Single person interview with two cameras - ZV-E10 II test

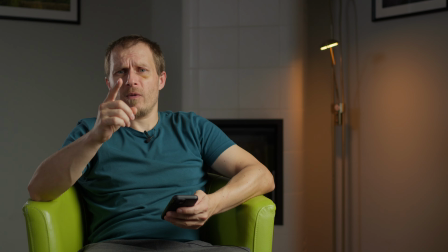3:58 And the wide angle is 35 millimeters on APS-C camera, so it is like
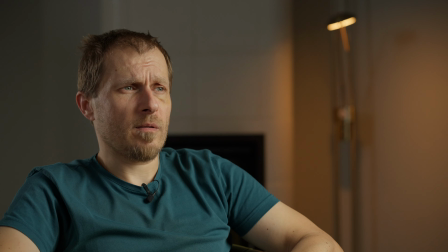4:06 52.5 field of view, and the tight angle is the Sigma 85 on Sony a7 IV, so 85 millimeters, both at
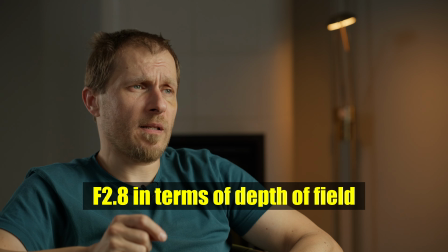4:24 f2.8, but the APS-C is at f1.8 with one stop of ND,
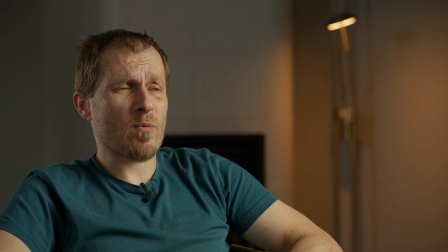4:32 which maybe I have to bring down the exposure in post because it's like 0.3 stops brighter than the other one, but it also depends what is the real light transmission of these lenses.
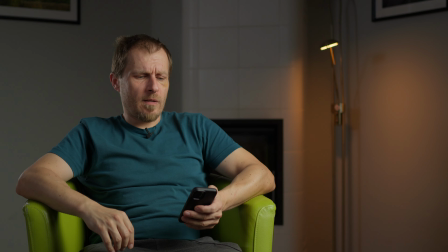4:45 So yeah, again, maybe the fill light is at 14%,
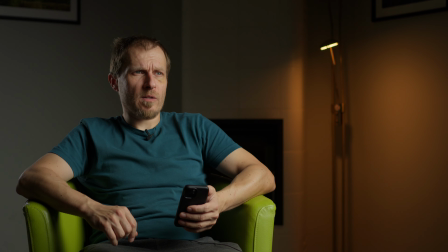4:56 and without fill light is really, really moody. Then this edge light and the key light.
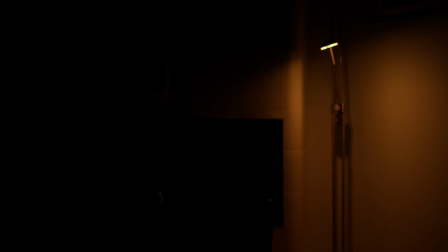5:09 And I cannot turn off this practical because the actual real practical,
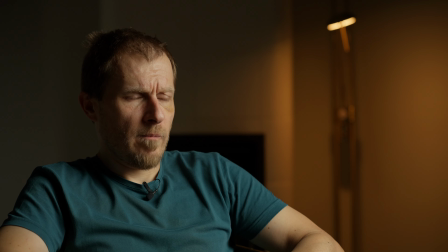5:15 not a lamp with a bulb I can actually adjust remotely. So
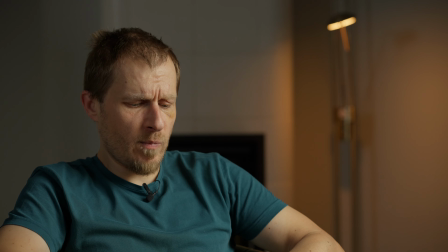5:28 yeah, that fill brings something, but it depends how bright this fill light is.
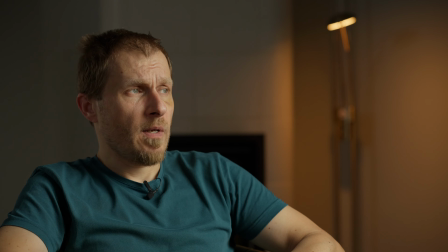5:38 Maybe this is something which is better, I don't know. And I have a grid on 60D. I will show it in a second with my BTS camera.
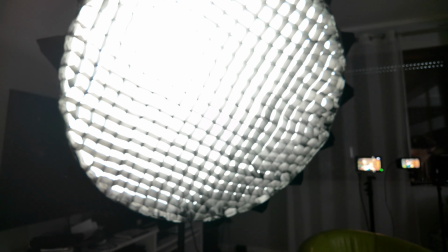5:53 So I have a key light with a grid and a light dome 2.
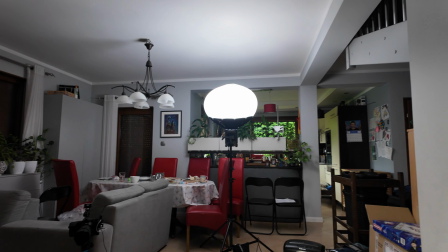5:59 There are two cameras, and actually this fill light is quite far away, like 4 meters away probably.
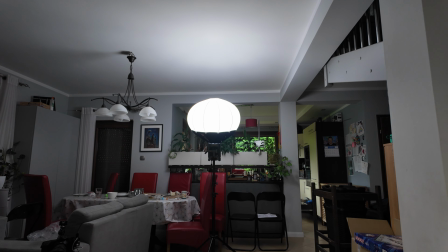6:08 So it creates kind of soft fall off, and then
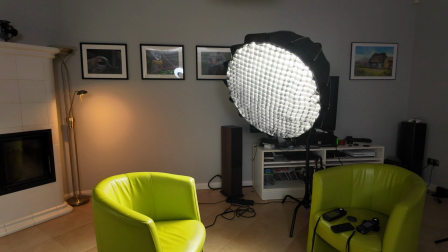6:19 there is key light is like 45 degrees probably from my face.
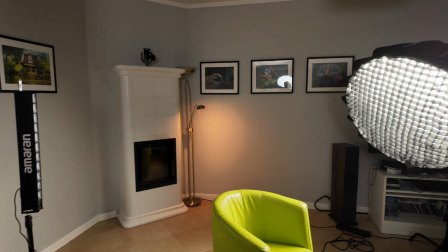6:24 There is a practical. This practical might be stupid, I don't know, but I think it looks okay.
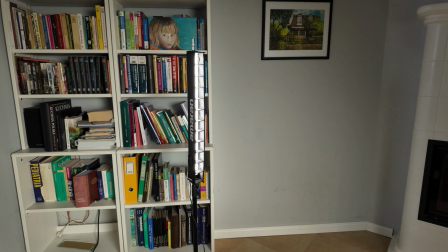6:29 And there is this edge light with a grid, because without the grid it was illuminating the background and there was not enough contrast in my opinion.
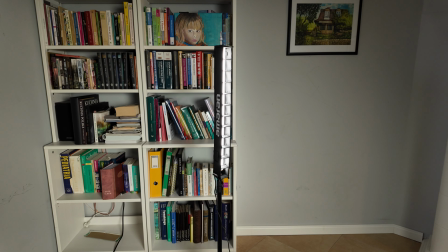6:39 So this is Amaran T2C at like I think 30%.
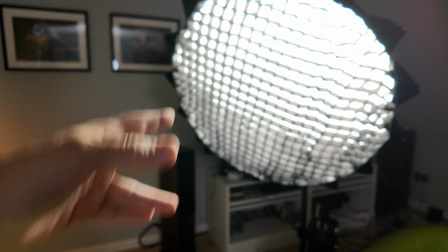6:46 The aperture, the key light is running at 10%, and
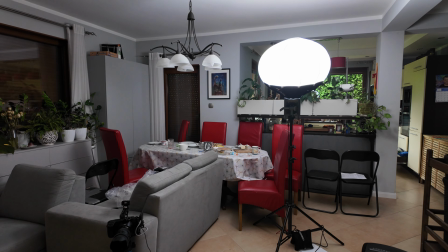6:52 the fill light, it depends, it is between 5 to 40 to create different looks.
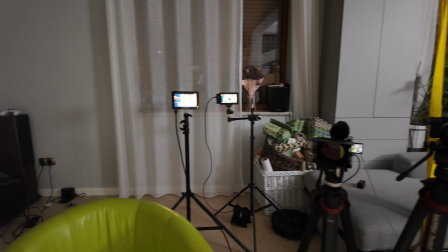6:59 And there are two cameras, so I'm sitting like,
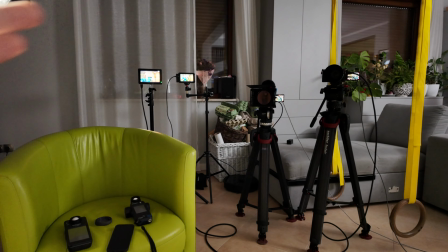7:04 if I'm sitting straight, then I'm facing this
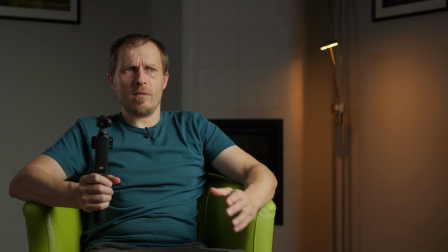7:11 APS-C angle, and the other one is a bit on my side.
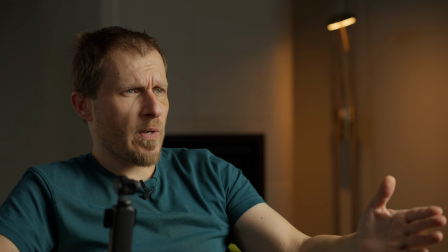7:18 But if I'm talking with a person, I think it is better,
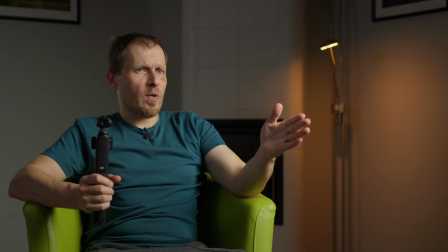7:21 it creates better shape of my face if I'm talking with someone who will sit here in front of me.
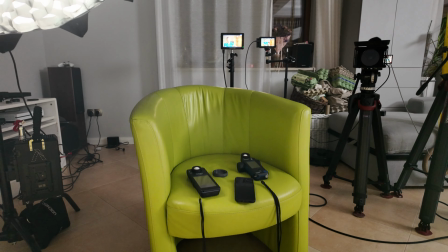7:29 Then
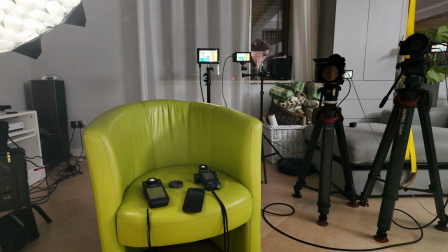7:33 I guess there is more shape to my face. I kind of like it.
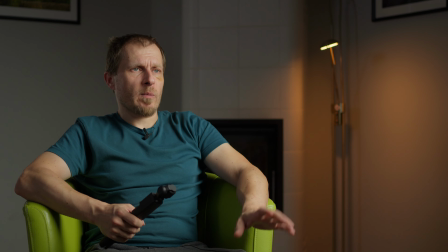7:40 At least this one is successful, I think, although I'm not sure about the exposure because these two monitors tend to lie, but I checked with Sekonic and it should be okay. So that's how it will look like.
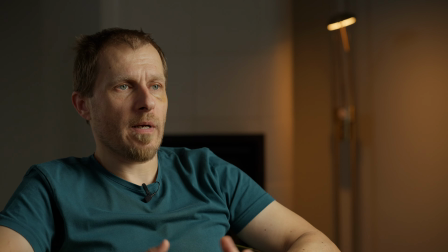7:56 I think it is okay, kind of okay.
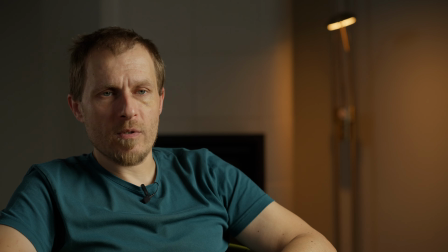8:01 And yeah, I'm kind of happy about this ZV-E10 Mark II.